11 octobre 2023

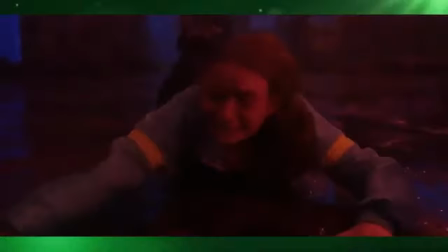28 VFX vendors contributed to the tremendous amount of visual effects this season required.
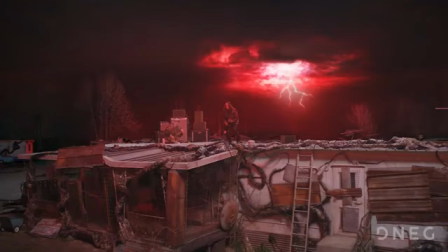Key vendors for Season 4 included Rodeo FX, Important Looking Pirates, Digital Domain,
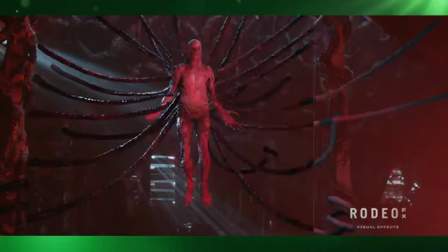D-Neg, Lola VFX, Crafty Apes, and Scanline VFX.
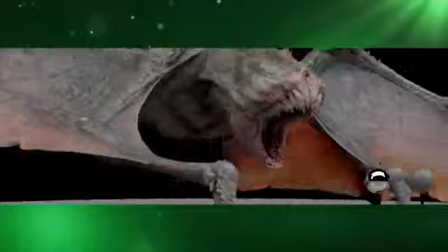The Demobats are a new menace introduced in Season 4.
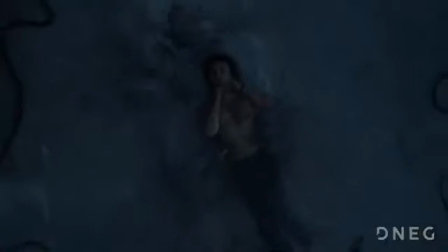They started with concept artwork from Michael Maher and did animation tests because the creatures had to somehow walk and climb like a spider,
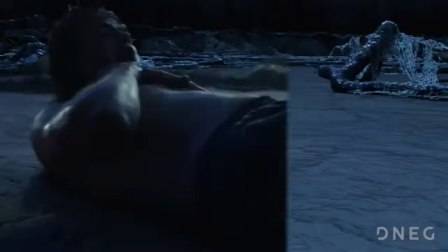but then fly like a bat or a large bird.
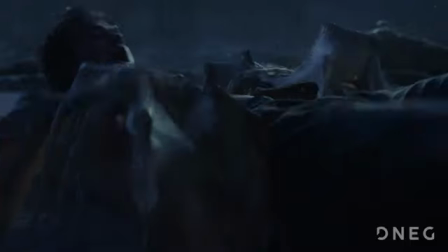The rigging was the biggest challenge because the creatures can do so much with their bodies, even use their multiple tails to grab and strangle.
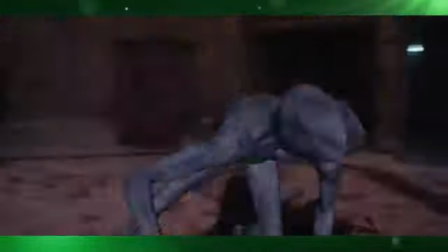The Demogorgon in Season 4 had to be refined.
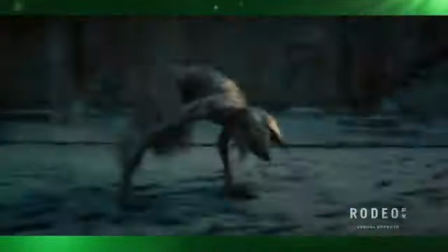The proportions of its arms and legs were changed so that its ankle position was higher up the leg,
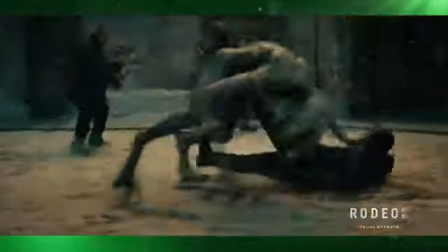and its arms were elongated so that it could slash, and, because it was now a prisoner,
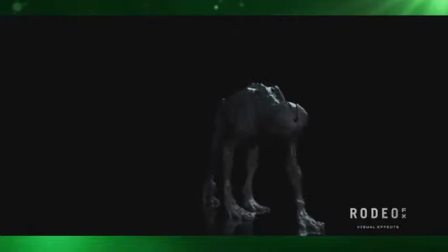they also made him a whole lot leaner.
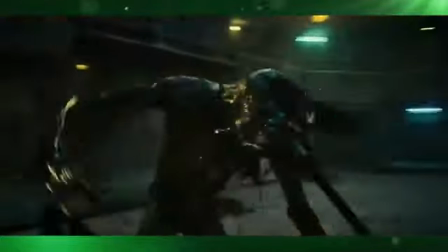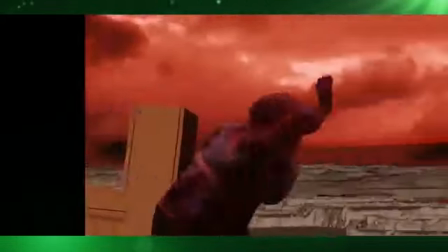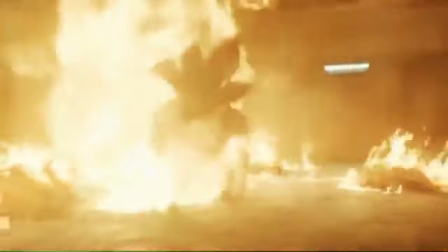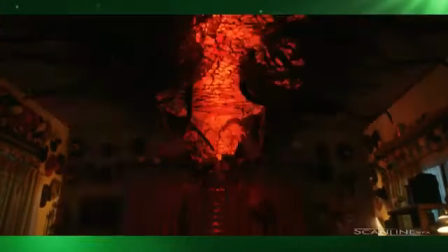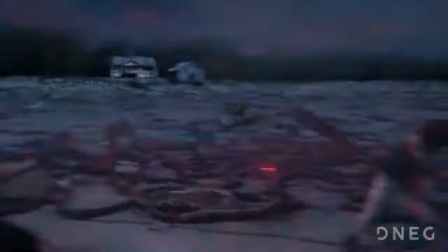This shot was D-Neg's most difficult shot and therefore their biggest challenge.
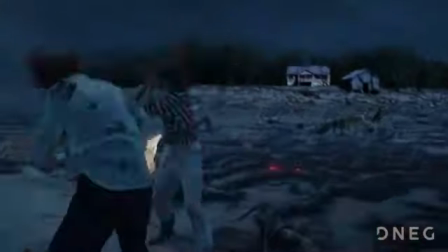It had 5 different plates, 4 live-action characters,
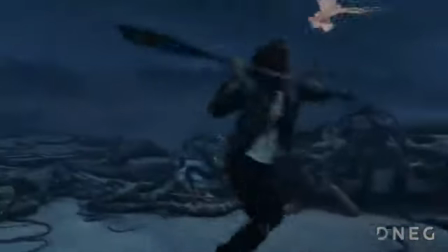1,600 frames over 1.5 minutes in length, 3 CG bats in a CG environment, and all with a constantly moving camera.
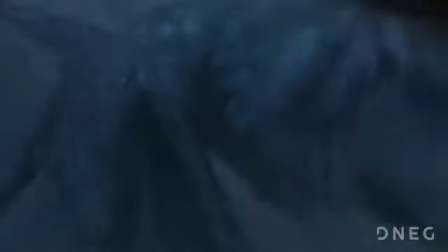From the roto and prep, to the body and camera tracking and stitching of the multiple plates,
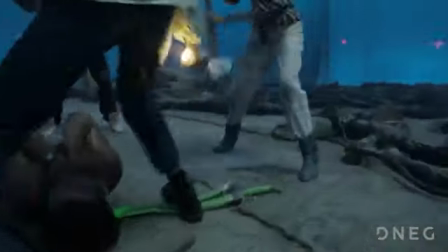to specific animation of the bats and EFX, this complex shot took 5 months to complete.
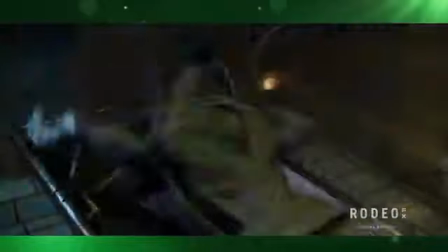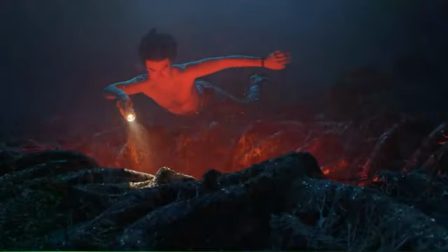One of the most challenging and iconic environments was Vecna's Mind Lair.
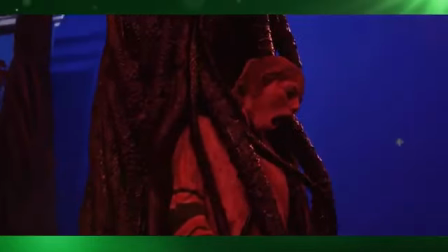Rodeo FX built close to 200 shots in that environment.
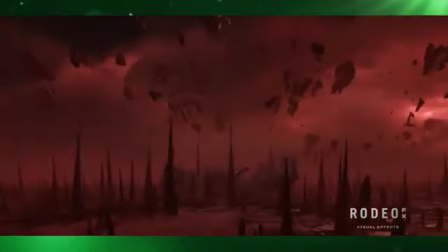It was a real challenge to come up with an environment covered by spires, fog, and sudden infinite storms.
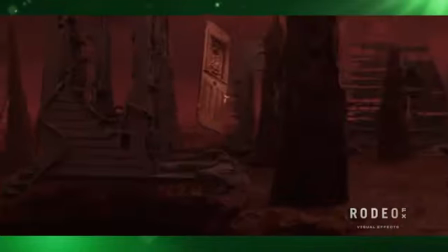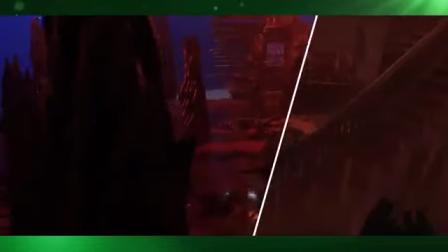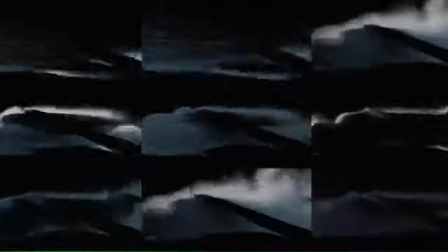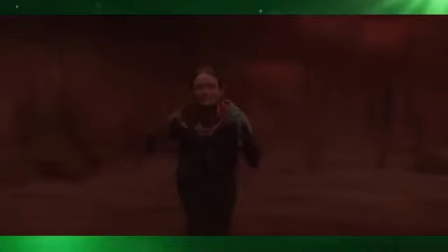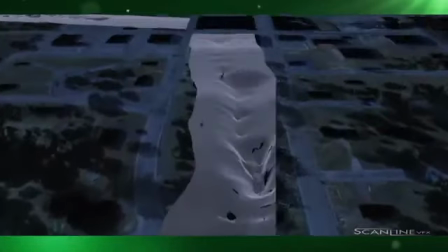Scanline had to create rifts of all shapes and sizes, so it was challenging to find a look that worked in all contexts.
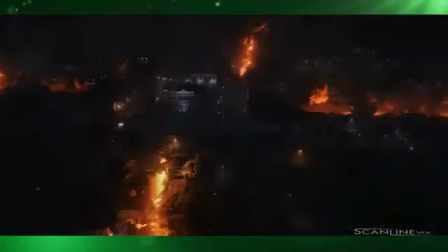They settled on a formula of 5 elements: RBD simulations, fleshy mould that spread from the sides of the rifts,
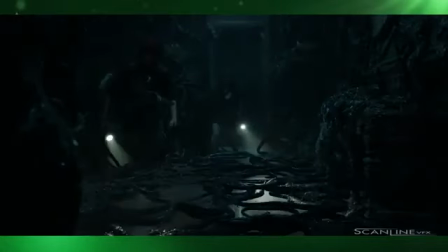an organic membrane that spanned the gap, vines that slithered out from below, and red volumetric lighting coming from the upside down.
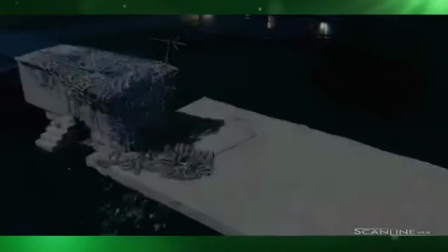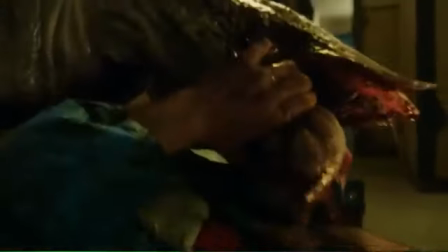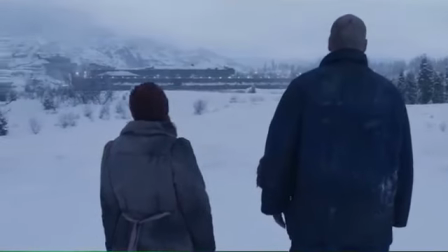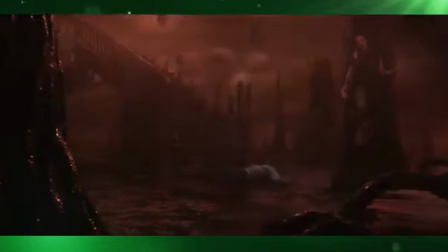The Mind Lair was actually a semi-practical set, so Rodeo took a procedural approach based on the LiDAR scan of that practical set.
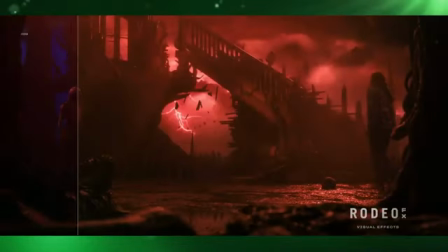This way, they were able to keep the look and feel of it while generating a seemingly infinite environment. It was a large volume of shots with a lot of art direction, and a real test for their compositing team.